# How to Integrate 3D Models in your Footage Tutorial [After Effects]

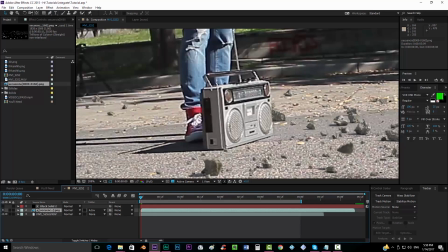Well, because if you want to move now your footage, if you want to move your composition, you will have to move all the masking and all the stuff. But if you use another solid as a reference, the only thing that you have to do is just move your footage, you know. It will do all the things that,
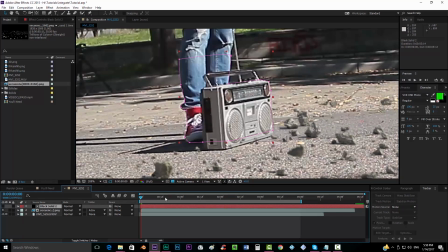you know, all the masking will just remain there and you won't have to take the mask and move it again and do all the stuff, you know.
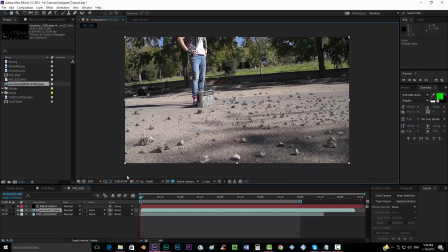So, right.
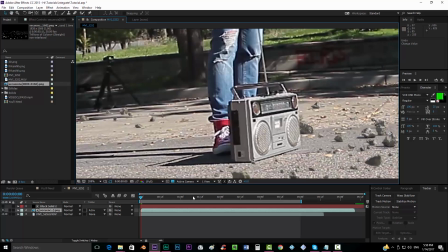A very important thing, if you're using, my case, I'm just standing there, I don't have to do any kind of movement, but if you're using a,
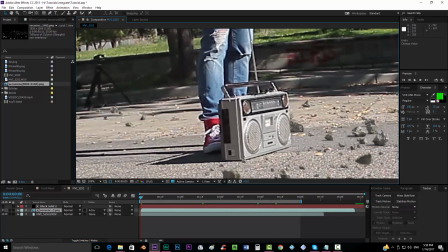if you're doing a masking that you're, in which you're moving, it's very important that you don't be lazy, okay?
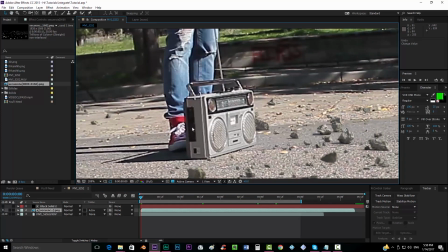If you get tired because of you know, spending 2 hours in front of the screen and having an advanced just 3 seconds of video, just turn off the computer and go for a walk or something, but don't be lazy.
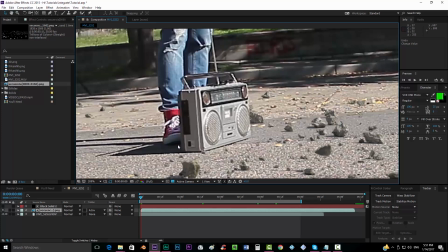It's very important that when you do masking and rotoscoping stuff, you always do the best you can.
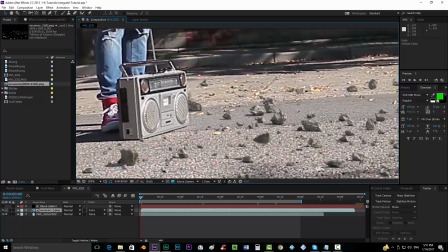So now we're gonna do some color correction here. So we're gonna take the
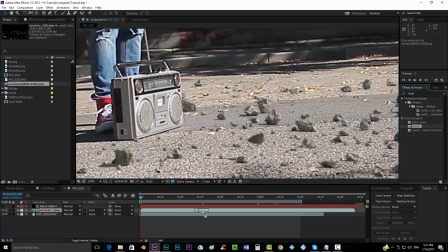levels and we're gonna drop it in our sequence,
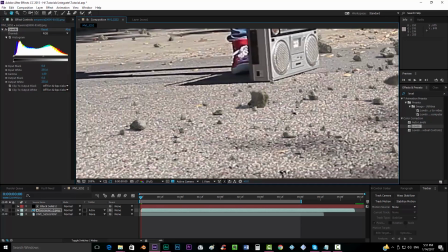and we're gonna just try to match the color, because we can see, for example, this tone is maybe too yellow.
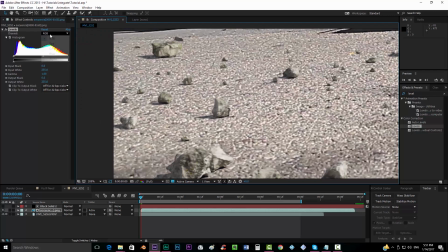Doesn't look really bad, but I'm just going to do some really quick adjustments, like something like that, maybe also the green,
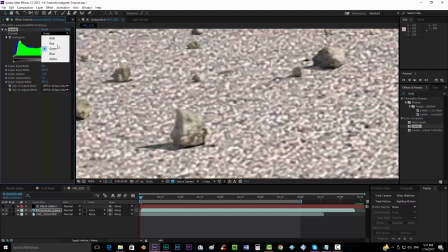something really subtle, you can almost not see it
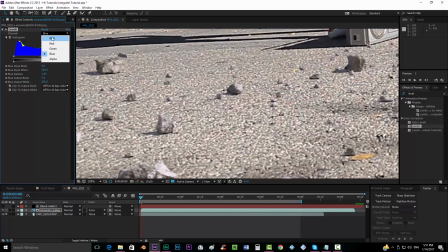over there. But you know, if you take the levels effect and you go all the channels one by one,
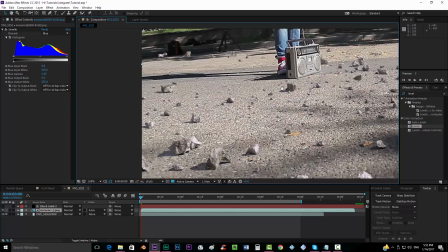moving a little bit, you can see that it will integrate better into your composition, and it will look
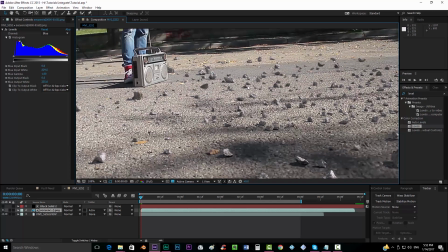much better in the future. Now, I have here a moving objects.
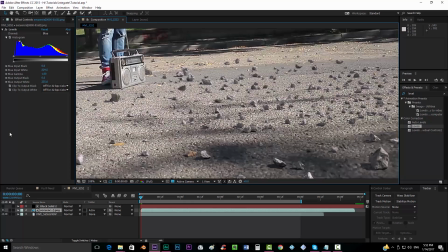If you're using just a still image, there's no need for you to do this step.
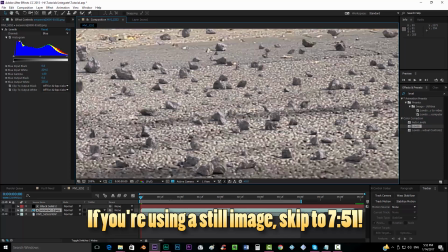But if you're using a a footage in which you have moving objects, like I do, you will have to add some motion blur to it.
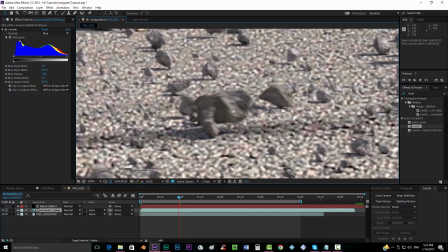I already have the motion blur, as you can see over here. My friend already rendered it with motion blur.
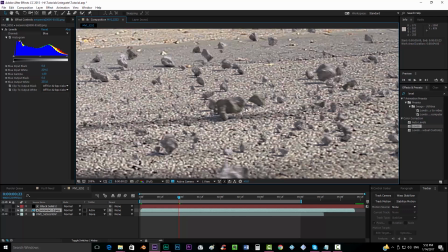But if you haven't used motion blur when rendering the 3D object, you will have to go to the time warp effect,
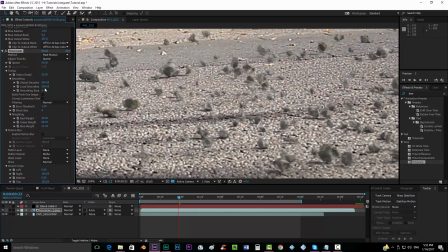drop it in your sequence, and you will want to leave the speed at
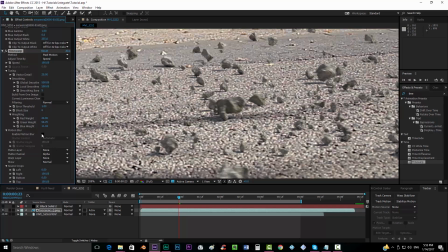100. Then come over here and click on enable motion blur and put it into manual mode.
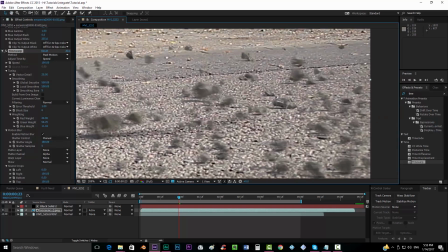This way it will create a motion blur to everything, as you can see in here.
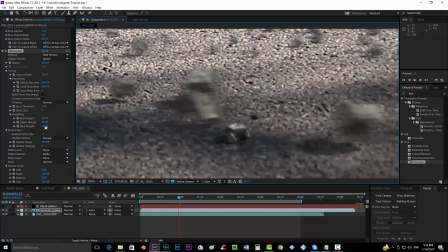Well, actually this is a very exaggerated motion blur, so we'll have to put less shutter, maybe 100,
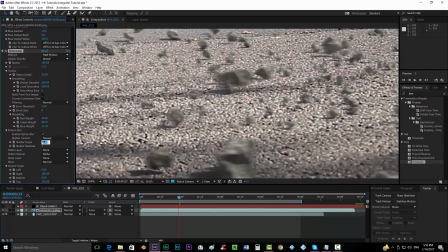maybe even less, just 50. Oops.
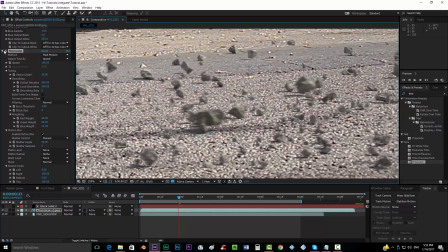And you will see that this will create a motion blur. I'm not gonna use it, I'm just going to delete it, because I already have motion blur in the scene.
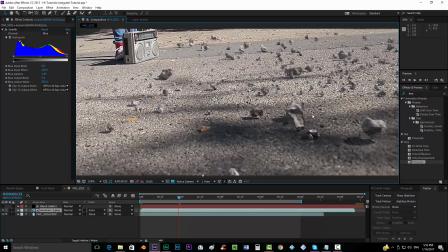So the next thing that you would like to do after you have added the motion blur is adding
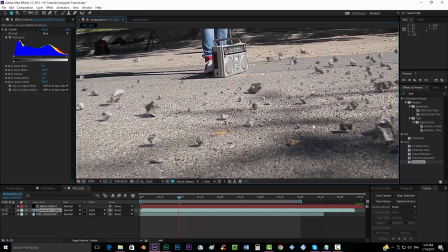some actual blur to the wall thing. And because, you know, there's no footage that is completely
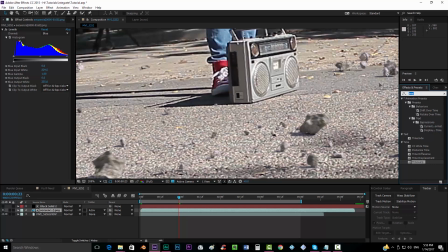sharp, you know, so you would like to add a camera lens blur, because this is the most accurate effect that you could add to your
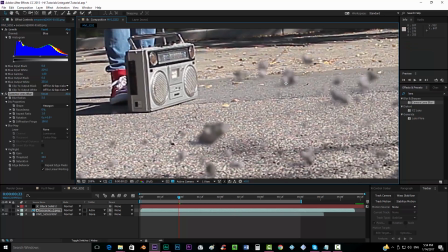footage.